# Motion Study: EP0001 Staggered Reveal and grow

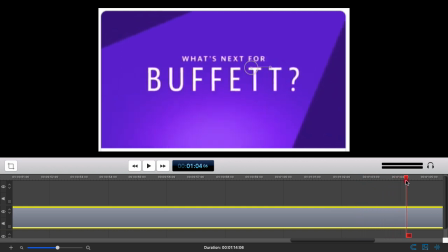All right, so it's always coming at us, and then as it's growing, it fades out.
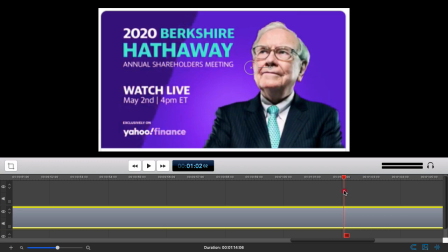Okay, so it's just this little bit. It's like literally 2 seconds worth of animation from where Buffett first arrives.
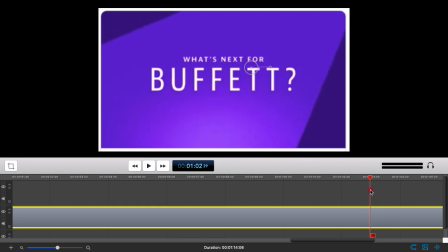The tagline staggers in and everything grows and fades out.
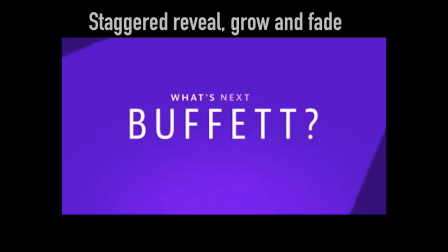So now let's isolate what I'm calling the staggered reveal, grow, and fade effect, all right? How easy would it have been for this text just to all fade on at once and fade off?
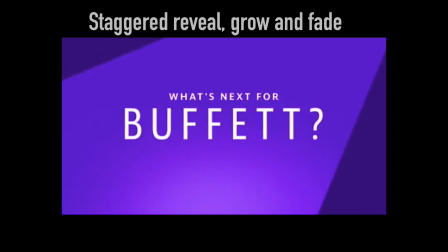But the designer took the extra step of choreographing this sort of constant motion effect that really draws us in.
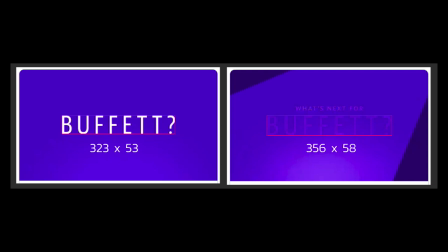When I went to recreate this effect, I really wanted to know how much scaling was actually happening. So I screen grabbed the first frame and the end frame where it's just about faded out, and I did a little measurement, and I noticed that there's only a 10% growth over the course of 2 seconds,
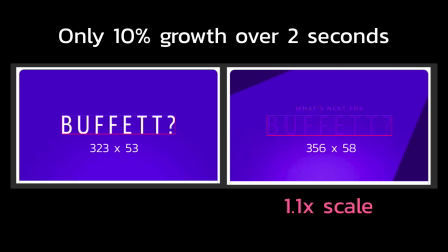all right? So that's 1.1x as far as the scale goes. So again, it's really, really super subtle, but it's what makes it work.
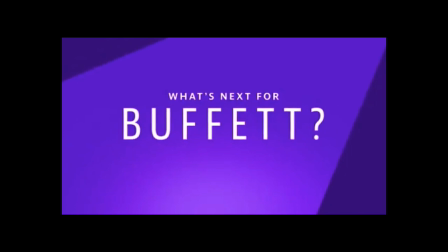It's not like this big dramatic, crazy zoom effect. It's nice, subtle, constant, and relaxing.
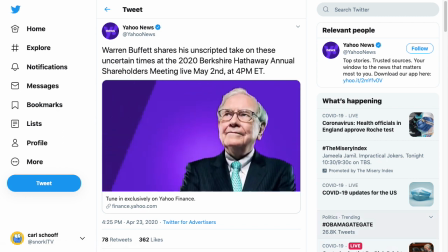And right when that scaling text lulls you in, you have Warren Buffett start real big and then speed out. And I could go on a whole nother tangent about the speed and easing of those bars, again, how the gradient shifts subtly and all this different stuff.
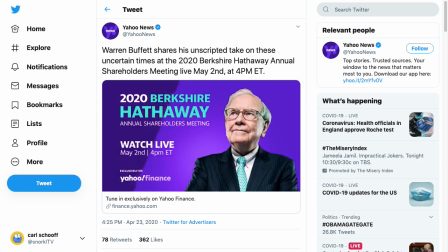But I really just wanted to focus this episode on this one effect and then show you how it inspired my motion study logo, all right? Before we get into that, let me just break things down as far as the timing goes.
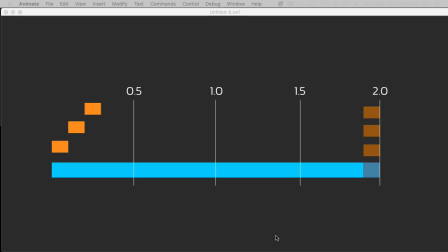So here's an abstract timeline of the animation, all right? This blue bar right here is going to represent everything scaling up for the 2 seconds of the animation. These little orange boxes here show us the text staggering in for the tagline, all right?
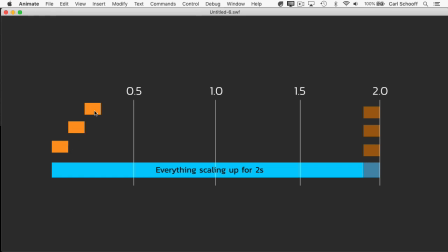Each word only takes 1/10 of a second to show up. And once they show up, everything grows. And then for the last 1/10 of a second of animation, all the items are fading out as one, okay?
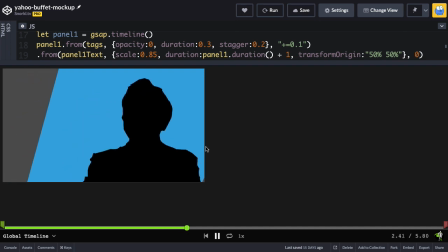So I thought this would be a cool lesson for my students. So I went into Illustrator, made a rough abstract drawing of,
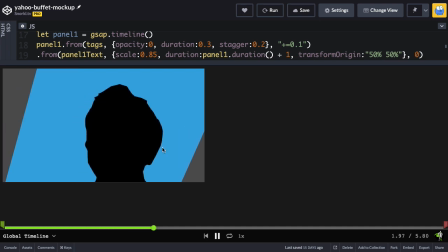all the different elements that would be animated, and I proceeded to code it with GreenSock code.
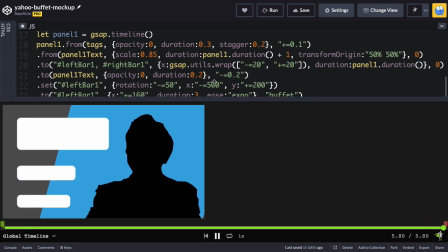And I got to a point where I said, you know what?
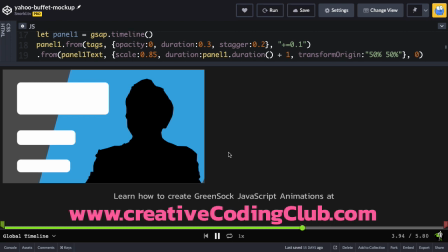I could explain this line by line to people, spoon feed them an answer, give them a demo that they could just look at and then quickly walk away from.
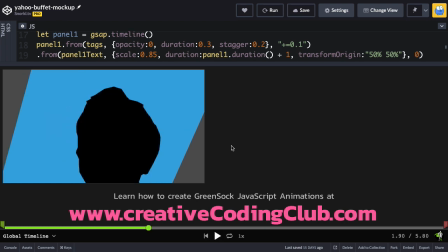But I want this motion study series to be different, all right? I want to inspire you to pick up your code editor or After Effects or Animate and try to build this stuff for yourself, okay?
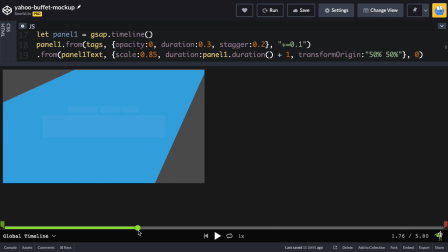So what I'm going to do is just scrub back to right about there. I'm going to hit O to add my out marker. And let me just put this on loop, and you'll see that this is the exact effect that I was talking about, all right?
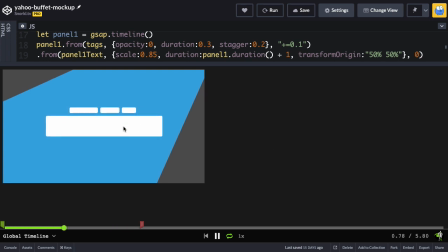So what I want to do is challenge you. You know what? Why don't you try to rebuild something like this from scratch, or the next time you have a project, instead of just fading 3 things on at once and calling it a day, do a nice little stagger, have them grow and then fade out, all right? You can add just this little extra nuance and take your projects to the next level.
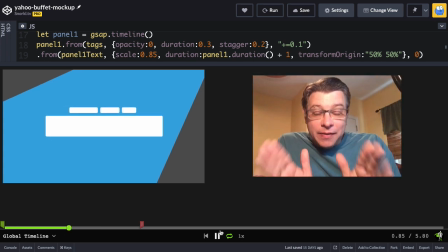Alright folks, here it is. I'm now ready to show you the big reveal of how I've used this effect in my new motion study animated logo.
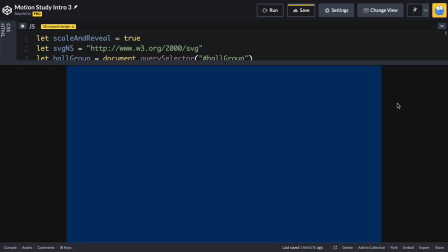Let's go! Alright folks, here we are. All I have to do is click and you're gonna see it. So let's go. Ah, bling! Nice. I am so happy with this and I hope you enjoy it too.
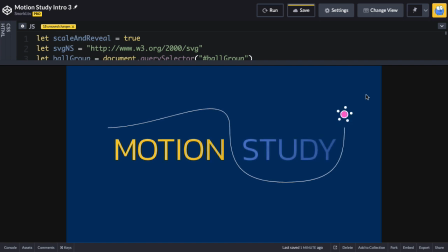Alright, I just love the way it scales up and grows. We got our fun little trick over here. I love the little timing that's going on there. And I had so much fun building this and I hope you enjoy it and you look forward to seeing it in future episodes of
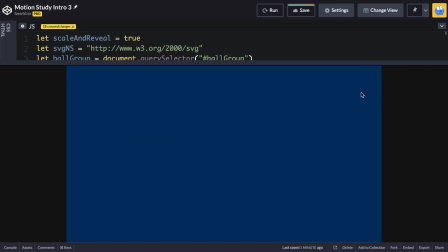Motion Study. So eventually what I'll do is do something where it comes on and I say, welcome to Motion Study, where we do blah, blah, blah, blah, blah, blah. All right, so I'll have to work that out.